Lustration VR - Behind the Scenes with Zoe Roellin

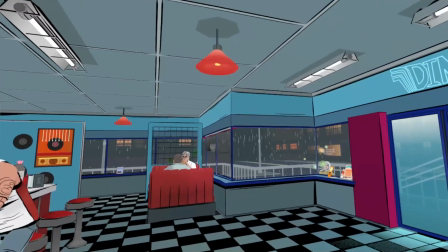1973s
Then let's also touch on what I like to call the glass issue,
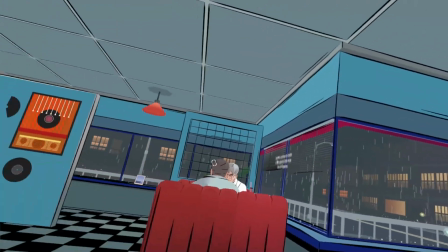1979s
and I think some of you who frequent the help channel in the Discord know about this, because I did ask for help there.
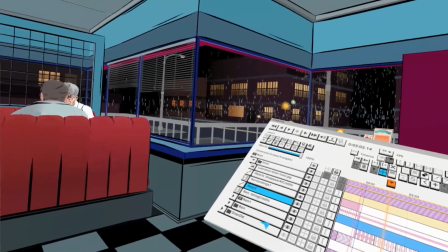1988s
So the early version of the diner, let's go back.
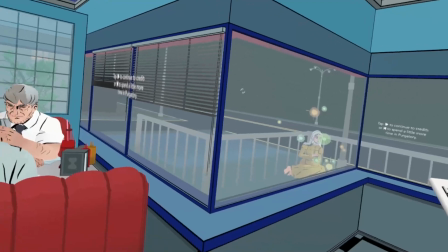1997s
Had the glass displayed as kind of like transparent area.
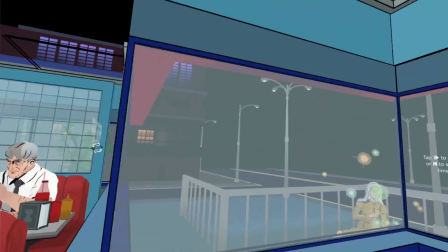2005s
And I had heard about the fact that
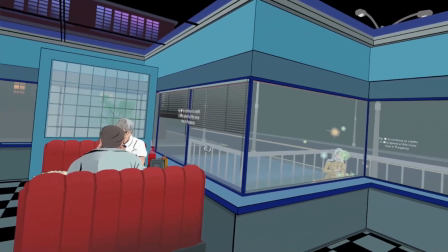2009s
especially transparent big areas end up looking bad on the Quest most of the time.
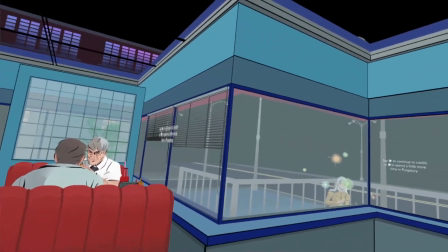2016s
So that is... If it covers the entire screen, then the peripheral portion renders differently, so you get like those giant blocks.
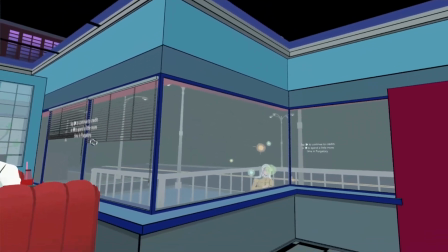2024s
Exactly, yeah. And I didn't really know the true, like how bad it would look.
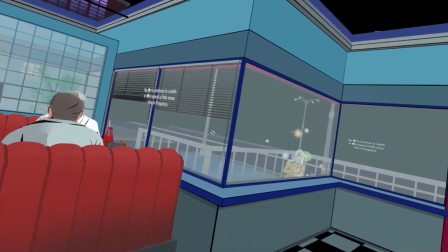2031s
So like pretty early in the process, I sent a mail to the rest of the team like, hey,
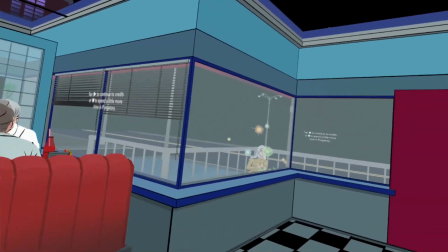2035s
the glass might become an issue, but like let's wait and see how it looks in Quest in the end.
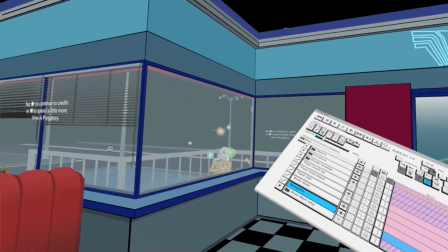2040s
And well, it ended up looking really, really horrible. So it had to go.
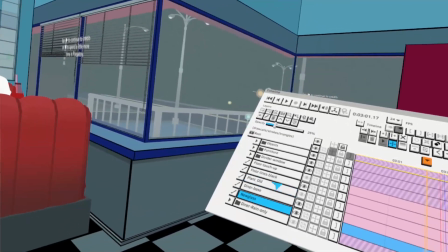2046s
And the trick I used there, and I think Goro especially touches on that on some other videos,
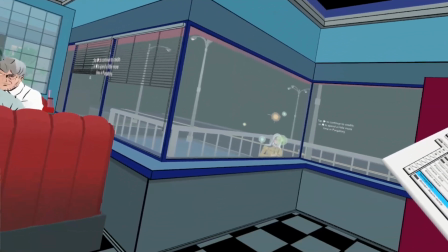2053s
because this works for like anytime you want to simulate kind of looking through a transparent surface,
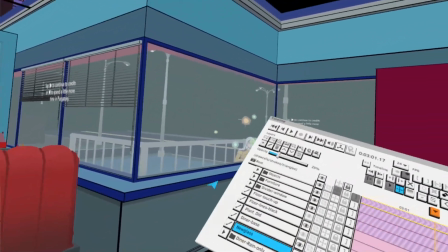2060s
like also water or glass,
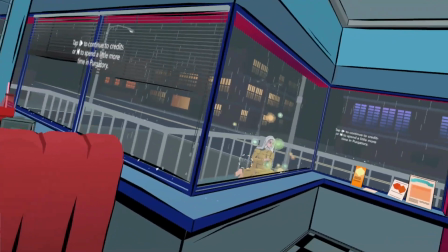2067s
is this area is now all gone, and what's actually grayish is just like the whole outside world.
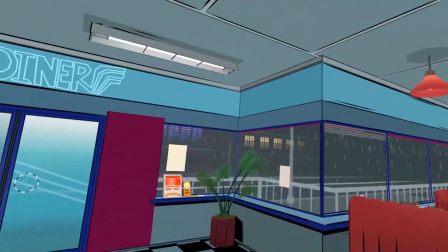2078s
And and like to kind of heighten the illusion, I added some things that hang on the glass.
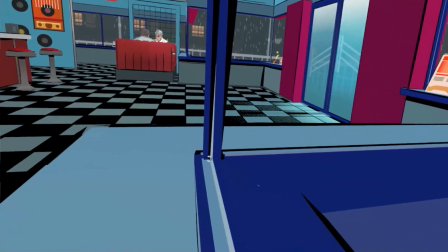2086s
I even added some like small lines that are here to like suggest that there is a window right here,
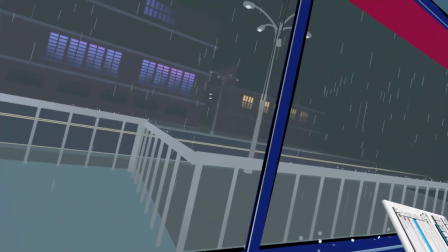2094s
or that there is a glass window right here.
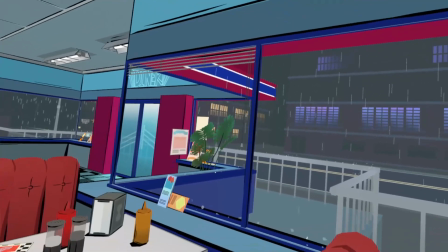2098s
The one thing where this doesn't quite work is actually here when you have overlap, because like this whole portion is supposed to be grayer as well.
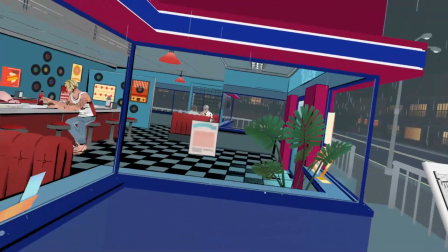2106s
And I guess I could have gone in and painted the whole outside of the diner grayish,
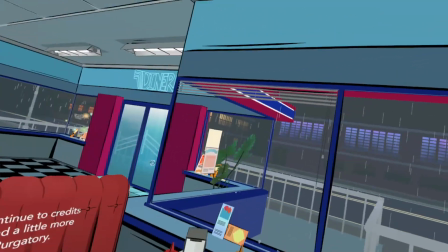2112s
but this was pretty late in the production and the deadline was looming pretty close, so I didn't do that.
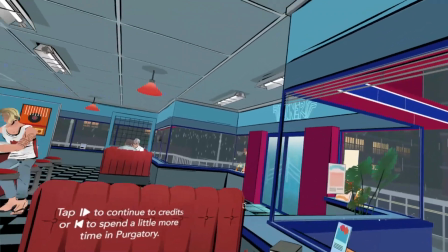2119s
But honestly, I was sitting there and I did not notice because right? the menus leaning against the window, yeah.
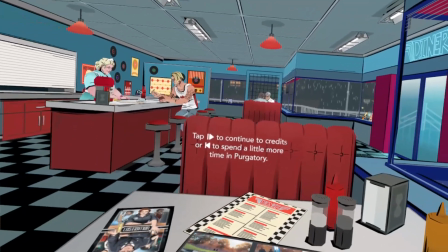2127s
So your brain just tells you, that of course there's a glass, So yeah.
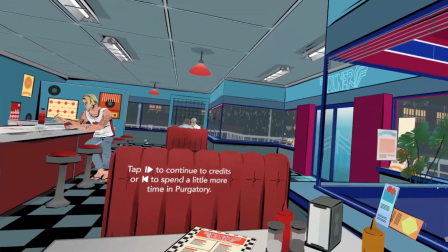2133s
That's why it works so well. It's pretty great. Actually, while I was going through files to like set up this for this live stream, I was like, oh yeah, cool.
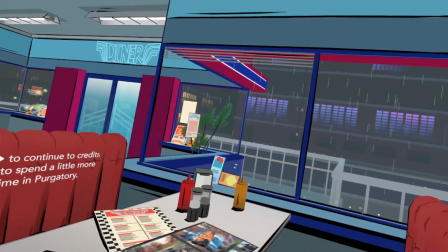2142s
I gotta touch on the glass. I gotta have a diner version in there with the glass intact.
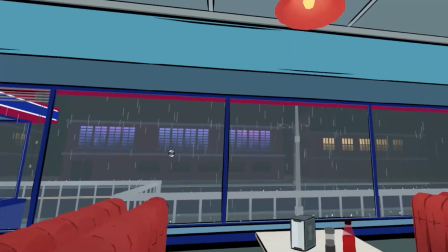2147s
And I was like, oh yeah, this I'm looking at right here. The glass is still in there. Isn't that a really new version?
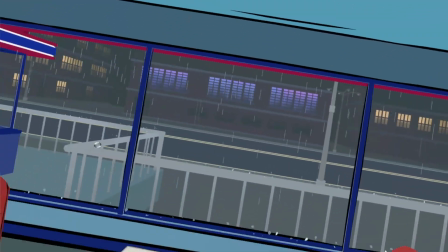2152s
And I was like, oh no, actually glass is gone. It just looks like it. So it fooled even me.
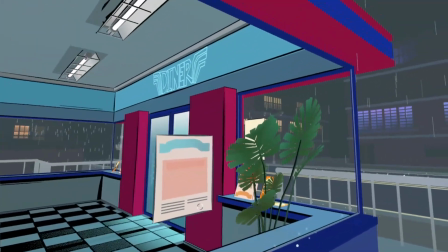2158s
That's funny. Yeah, I did make this grayer and to like have some illusion right here.
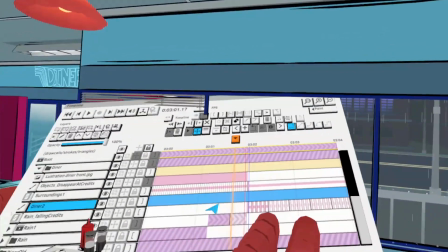2167s
A new difficulty that this brought on was though that we'd have a switch to the credits in the end, where you'd suddenly be like outside and looking at the credits.
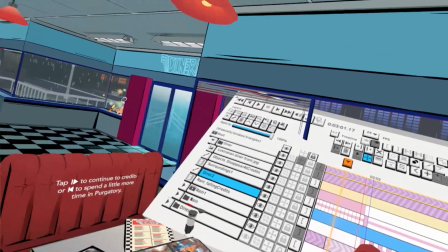2176s
So actually, and this might also be a memory overhead issue in a bigger project,
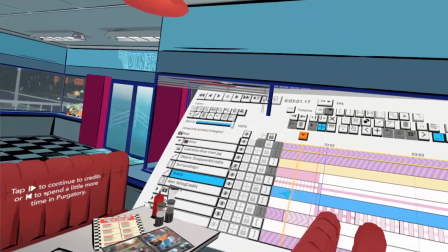2184s
but the whole diner is on one layer,
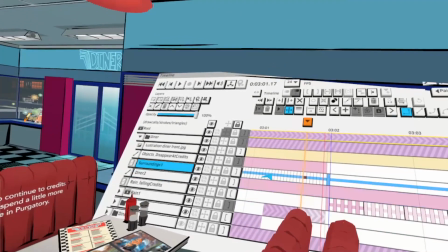2190s
and these are like the whole diner surroundings.
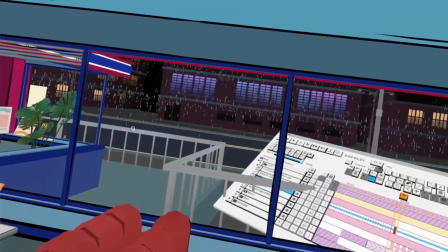2197s
And I just make a new frame where it switches to black. Like once you're teleported, exactly.
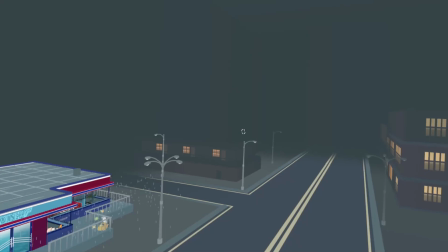2205s
Like exactly at this moment, you're teleported outside to this viewpoint, and then it will already have switched to black.
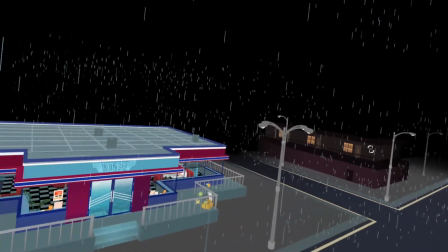2210s
There's also some like extra rain right here, so it doesn't look too empty. Some things inside the diner disappear.
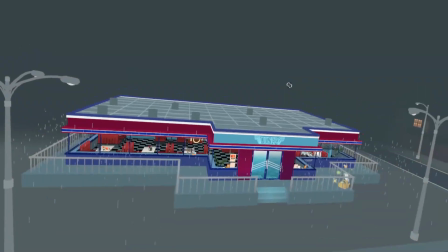2218s
Yeah.